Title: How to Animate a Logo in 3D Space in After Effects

In this video, I'll show you exactly how I animated this logo. And trust me, it's much easier than it looks.
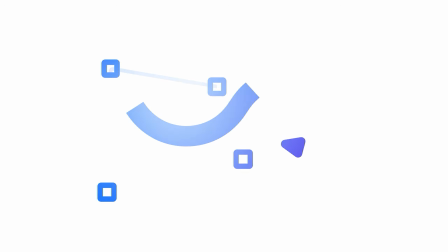Logo animation can feel like one of those skills only a few people truly understand. But I think we often make logo animation seem more complicated than it actually is. In this example, it's pretty obvious that every letter should be on a different layer. But I also needed to separate the individual parts of the wing.
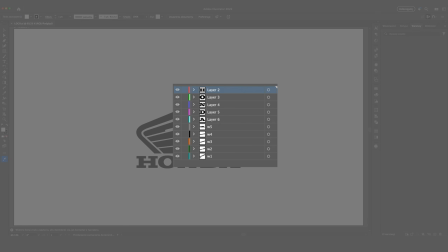Once everything was nicely organized on its own layer, I moved into After Effects.
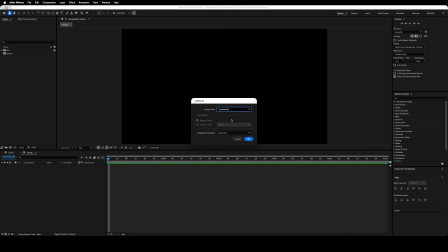I imported the Illustrator file as a composition and converted all the Illustrator layers into shape layers.
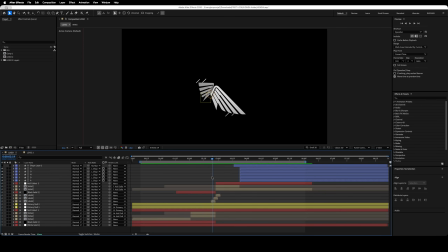By the way, when I'm working on logo animation, I usually prefer using a frame rate of 24 frames per second.
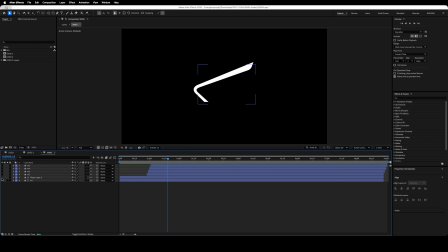I decided to start the animation with the wing. To animate the outer edge, I drew a separate shape path and made it red so I could clearly see the difference. The important thing here is to draw the path so that it completely covers the original layer. Then I added trim paths to the red stroke and animated the end value from 0 to 100.
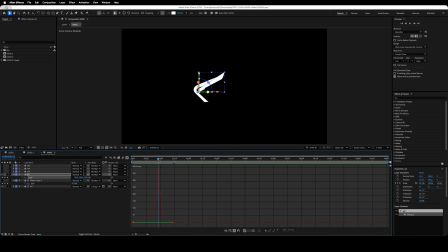For the motion curve, I created a clear speed peak somewhere around the middle of the animation. After that, I used the red stroke as a track matte for the original layer. This way, the animation we created on the stroke reveals and animates the original wing shape.
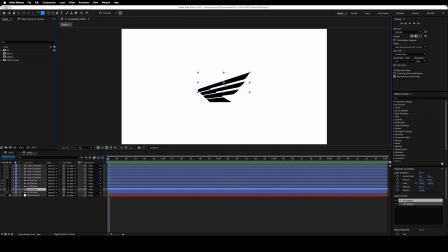I animated the other parts of the wing using a much simpler technique. First, I moved the anchor point of every piece to the bottom left corner. Then I created a scale keyframe and moved it slightly forward in time to define the end of the animation.
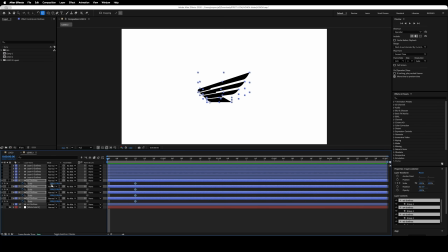For the first keyframe, I turned off constraint proportions and changed only the first scale value from 100 to 0. The motion curve needed to match the first animation exactly, so I simply copied and pasted it using the Easy Copy plugin.
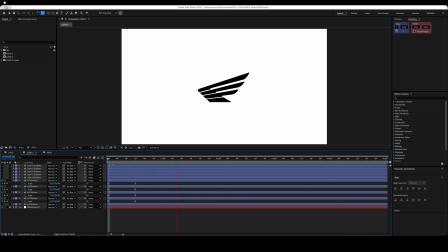This way, the layer doesn't scale proportionally. It only grows in one direction, which gives us this unfolding effect. After applying the same setup to all the wing layers, I slightly offset them on the timeline so they appeared one after another.
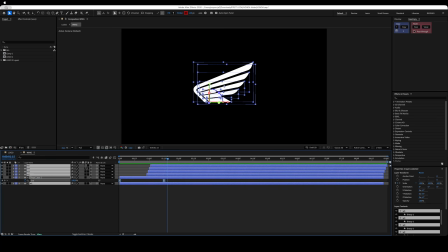Once everything was ready, I enabled 3D for all the layers and pre-composed them.
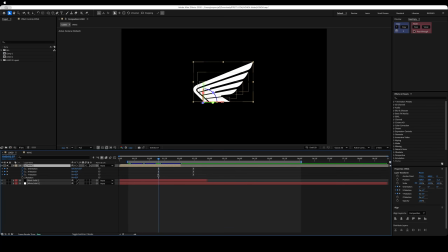Then I pressed R to open the rotation properties and added keyframes to orientation, X rotation, and Y rotation. For the final position, I set the last orientation value to 323, X rotation to 23, and Y rotation to 135.
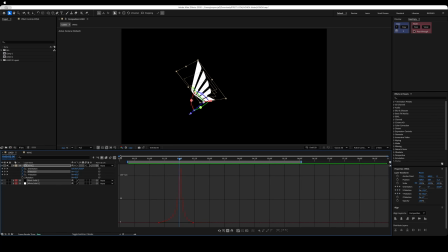Once again, I copied and pasted the same motion curve so the entire animation would follow one consistent rhythm. Next, I found the exact point where the motion curve reaches its peak and split the wing pre-comp at that frame. Then I duplicated the second section to create the other side of the wing.
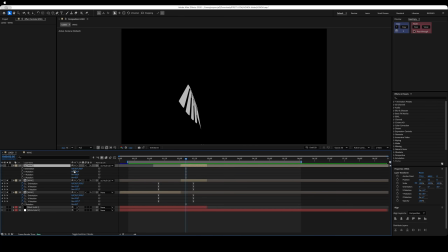On the duplicated layer, I changed the orientation value to 36, X rotation to 14, and Y rotation to 30. Finally, I added a slightly gray fill effect to the original wing layer. This creates a subtle difference between the two sides and stops the wings from looking completely flat.
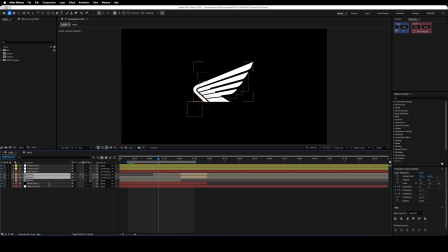After that, I couldn't really find a better way to make the wing to fly, so I turned to null layers. Basically, the first null controls the duplicated wing layers and starts the wing movement by changing their rotation.
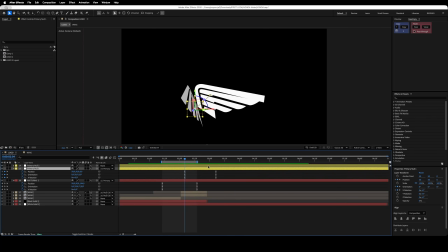Then there's another null above that, and this one controls the overall transition from the black background to the white background. Once I set two position keyframes to create the upward movement from bottom to top, I shaped the motion curve so it had a nice strong peak.
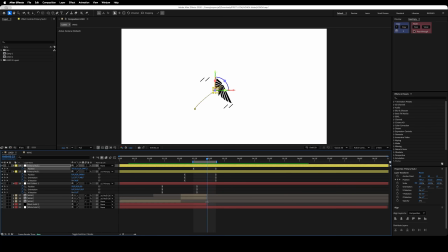At that peak moment, the background colors switch, and at the same time the wings also change color and turn black.
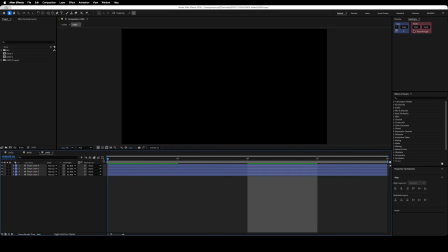To make the movement feel a bit more alive, I added a small line detail. There's nothing too fancy there either.
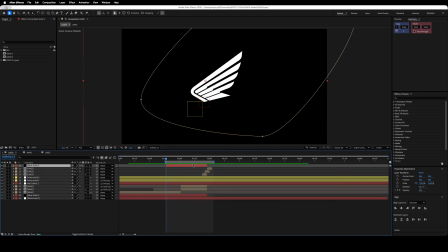It's just a simple trim paths animation. While the wing is flying, I added a black solid layer and used the mask to create a subtle vignette.
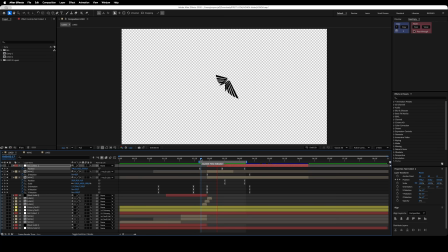This gives the scene a bit more depth. Now, how do we bring the wing back to its original position?
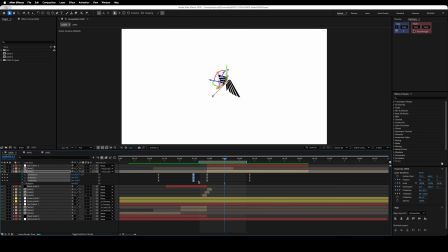Very simple. I went back to the rotation keyframes we created earlier, copied them, and pasted them in reverse order. So the last keyframe becomes the first one, and the first keyframe becomes the last one.